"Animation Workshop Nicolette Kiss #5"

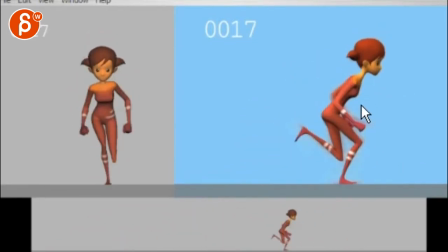(16:11)
You don't always see everything, but I really like your arc up, hold, and how it goes down. I can read that section really well, that arc that goes in there. Super cool, I really like this.
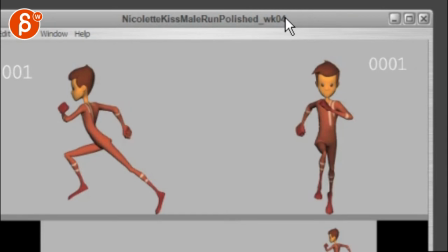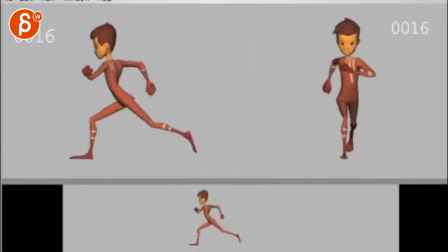(16:30)
He's really great. The only thing on him, his head feels a bit IK. Just the sliding left and right, there's something about it that's missing. there's like in the ogre when you go on that one on this where it goes so much to the left where you want to you know
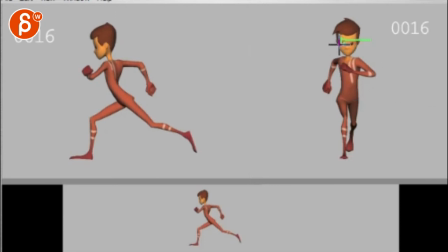(16:49)
he might be leading this with the chin a bit so that means it would be tilted off of it this way so the chin leads then you get to this pose and that's where you are and then here on this move again
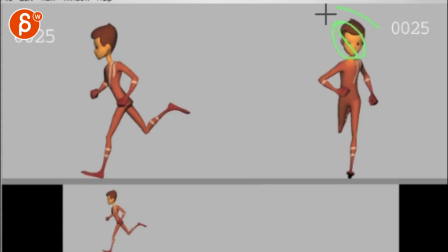(17:03)
you are eating him I'm not not that much obviously but you wanted to go over this way so if your head is that maybe like that
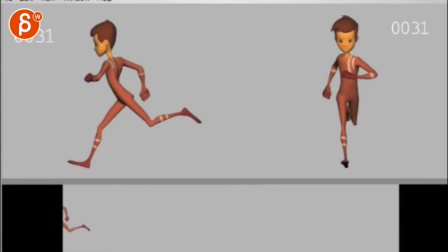(17:16)
just to see you know just a bit it's not just translate to me this feels like a lot of translate same
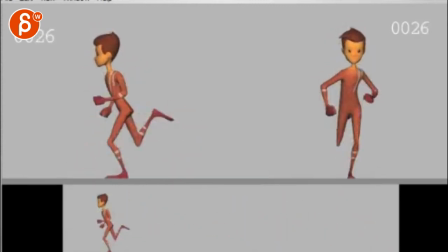(17:25)
thing great arcs on the arms the sideways moves it's cool yeah i like this a lot um
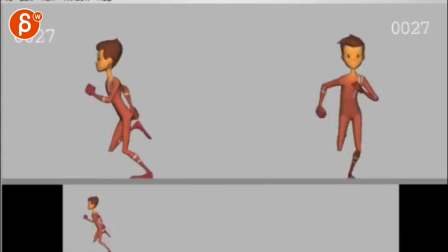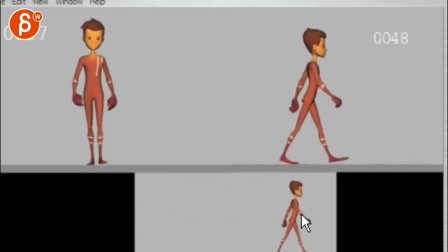(17:46)
you are talking about The knees should be always traveling, and they're pointed to...
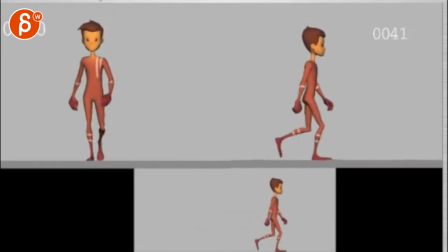(17:55)
Yeah, maybe a bit, I don't mind on him. Male characters is kinda okay, it's that whole John Wayne thing.
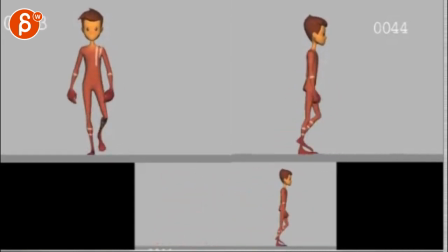Yeah, see the knee traveling doesn't bother me. I know what they mean, especially because you go...
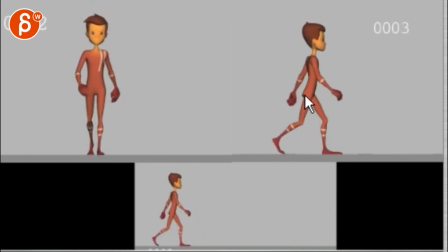(18:18)
It hits this wall here and then it just travels. All you would have to do is just the travel distance of this at this point. You have to treat it a bit, and bring it a bit back, and then throughout the whole thing,
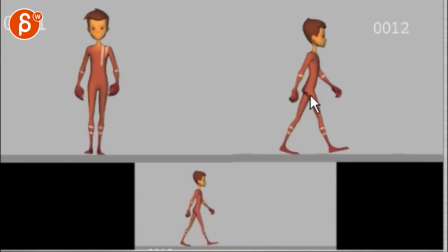(18:36)
by the time you're here, the leg will be a bit further forward. So your foot will be here, meaning that on your plants, see how you're planting down forward?
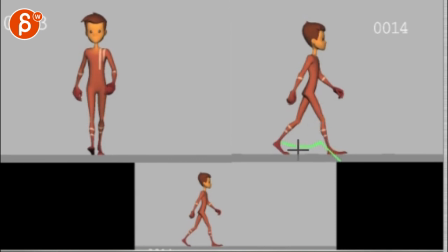(18:49)
You're moving your foot forward, and it's a plant. Sometimes you see in walks how the foot goes forward and then on the down actually go backwards a bit. And that's okay too. So again if you're at this point and your leg is a bit further back and then throughout all of this you move it a bit
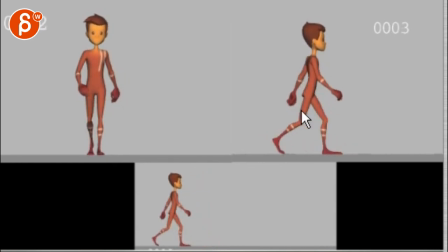(19:07)
more forward just to get that constant move so you're basically easing into that forward move on the thigh. That would be one way. Maybe your shoulders are a bit much. They seem to go up and down at the same time.
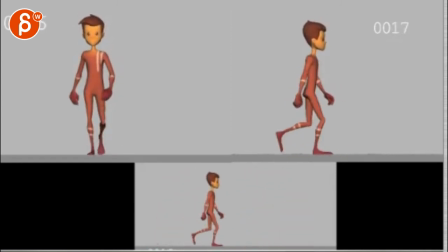(19:25)
They're pretty big. I like what they do, maybe you can change the variation in terms of maybe the back one is higher than the front one. Right now I see it, I see a shoulder move.
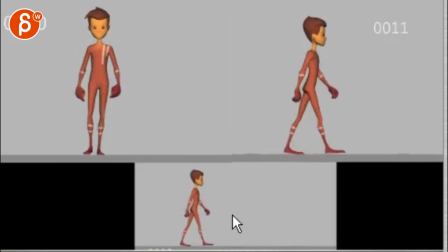(19:39)
It's cool, it gives him attitude, but I would love it to be more feeling than seeing. So kind of reduce it a tiny bit, but also maybe favoring one side over the other.
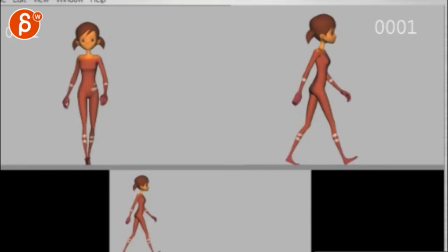I don't know, they don't bother me.